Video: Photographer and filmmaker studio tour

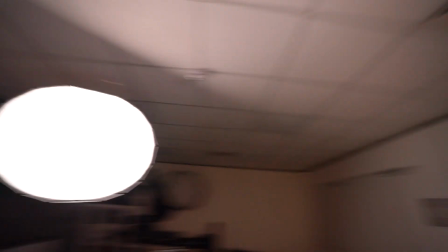So this is complementing this, and this guy is complementing this one here.
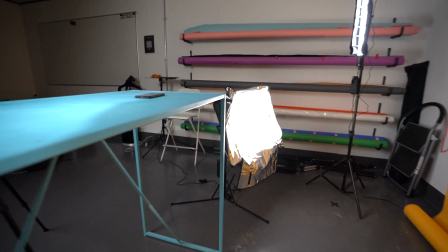Then I spoke about my backdrop. What I've done with this lantern is use these breakers.
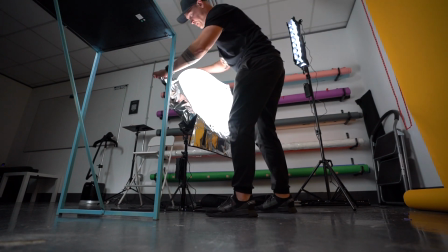Just put you down 2 seconds. I use these breakers to separate this light source.
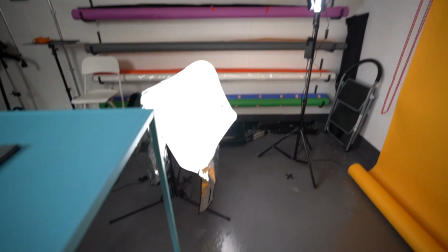And what that does is it gives me the ability to, it controls it and concentrates it to this space here.
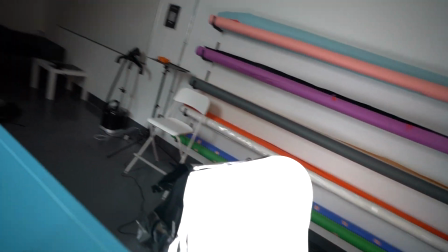And because it's got this circular pattern to it, and I'll remove this,
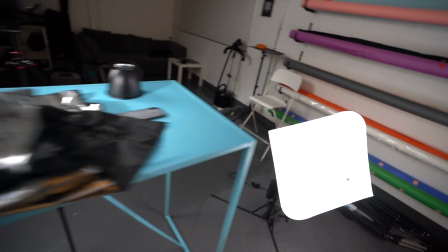if I take all this off, because it's got that dome shape, or that Chinese lantern, that sort of shape to it,
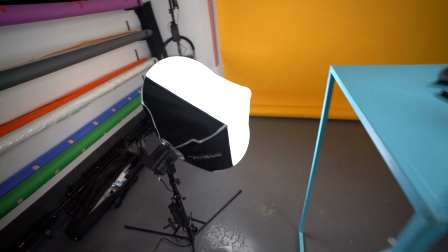it means you get an omnidirectional source of light, which means it's very flattering in all directions,
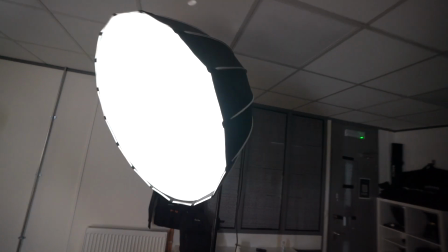as opposed to this, which is very flattering in one direction.
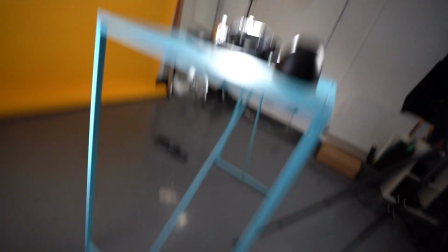This is very flattering in multitudes of directions.
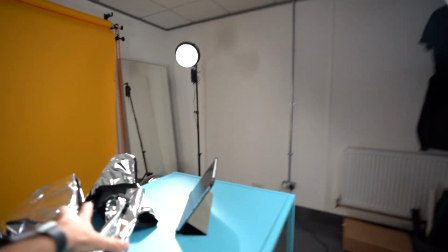That's what we mean by omnidirectional. So you kind of get an idea of what's going on with these light sources.
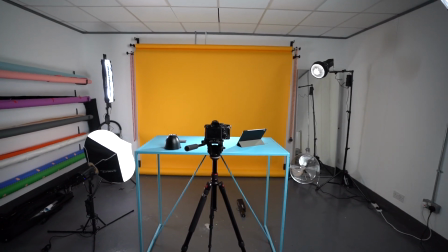Now, what I'm going to do, jump back into the camera, and I'm going to show you how they all look one by one. Now, I know from experience, light is a very scary thing for a lot of new photographers, cinematographers, and also experienced cinematographers. It doesn't have to be, you know, light is very simple. A couple of basic principles. Light only travels in straight lines, okay? So if we can control it, we know exactly where it's gonna go. You know, the larger the light source, the softer the light will be on the subject. The smaller the light source, the harder the shadows will be on the subject. So if I show you all of these one by one, you will get an idea of what they all look like. This is my background light, gone. This is my focus light or separation light, no longer exists, it's gone. This is my kicker light.
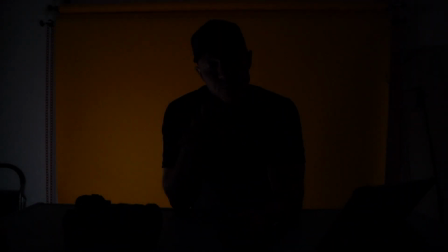I'm going to remove my key light. So this is my backdrop. I'm going to pull that up and you'll start to see me being silhouetted.
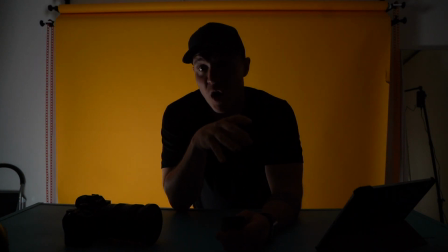It's a very soft light source. The silhouette is hard, but the light behind me is soft and balanced, okay?
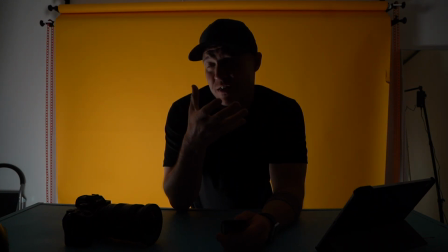So we'll pull that up to about there. Happy with that. You might start to see some of my face because of the spread that the lantern creates.
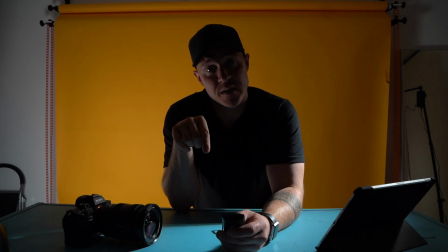Then I'm going to add my spotlight to the table. Now this is a hard light source.
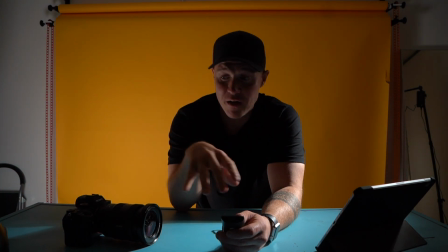In comparison to the background, check out the shadows that this is creating on this surface.
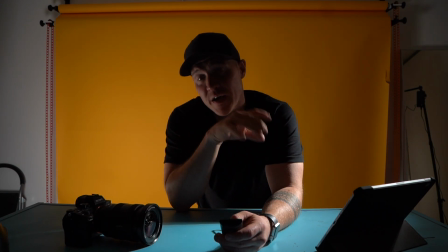This is a hard light source in comparison to our key light, which we'll switch on in a minute.
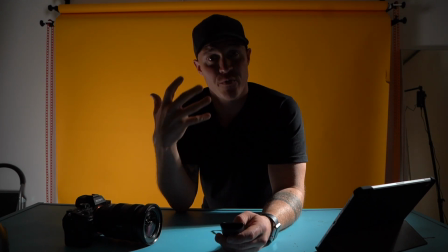Then we move to the next one, which is my separation light, okay? So pull this up again.
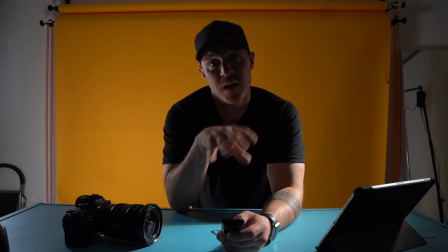Here we go. So I'm now working on a 3-point light setup, but these aren't really benefiting me because there's no key. There has to be something keying the subject into the frame. This is where this light comes into, and that's my light setup. As I've said before, you can just use one of these lights, and if you are going to use one of them, I would suggest a large light source like this guy.
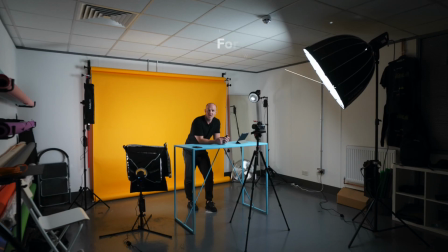In terms of the light sources that I'm using at the moment, Forza 300 with a 90cm parabolic here. That's my key. My kicker is a pavo tube, 15C with the egg crate, channeling that light to separate me from the backdrop. My focus light is a Forza 60 with the Bowens adapter,
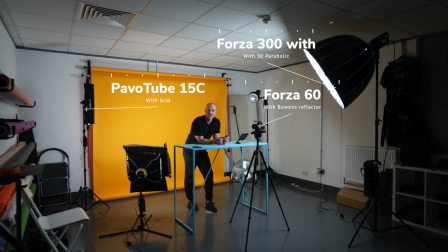using a old Bowens reflector with a grid to focus efforts and attention into this space here. And then my last one here is another Forza 60, and that Forza 60 has a Chinese lantern or a lantern attached to it to create a spread of super soft light onto my backdrop. So yeah, it's really interesting timing because obviously Pete McKinnon put one out about his new studio space and I was like, oh damn, the guy beat me to it. If you look at people of that scale and degree in terms of where they are in their setup, like this is a long-term goal for most new starting YouTubers. My advice, if you are brand new to this whole YouTube thing and you want to increase your production value and make your videos stand out, go with this. One light source, one key, and you're covered. This will serve you purpose for many, many, many years. As ever, it's been amazing seeing you on this channel. Hit the subscribe button and I will see you all next time. Take care.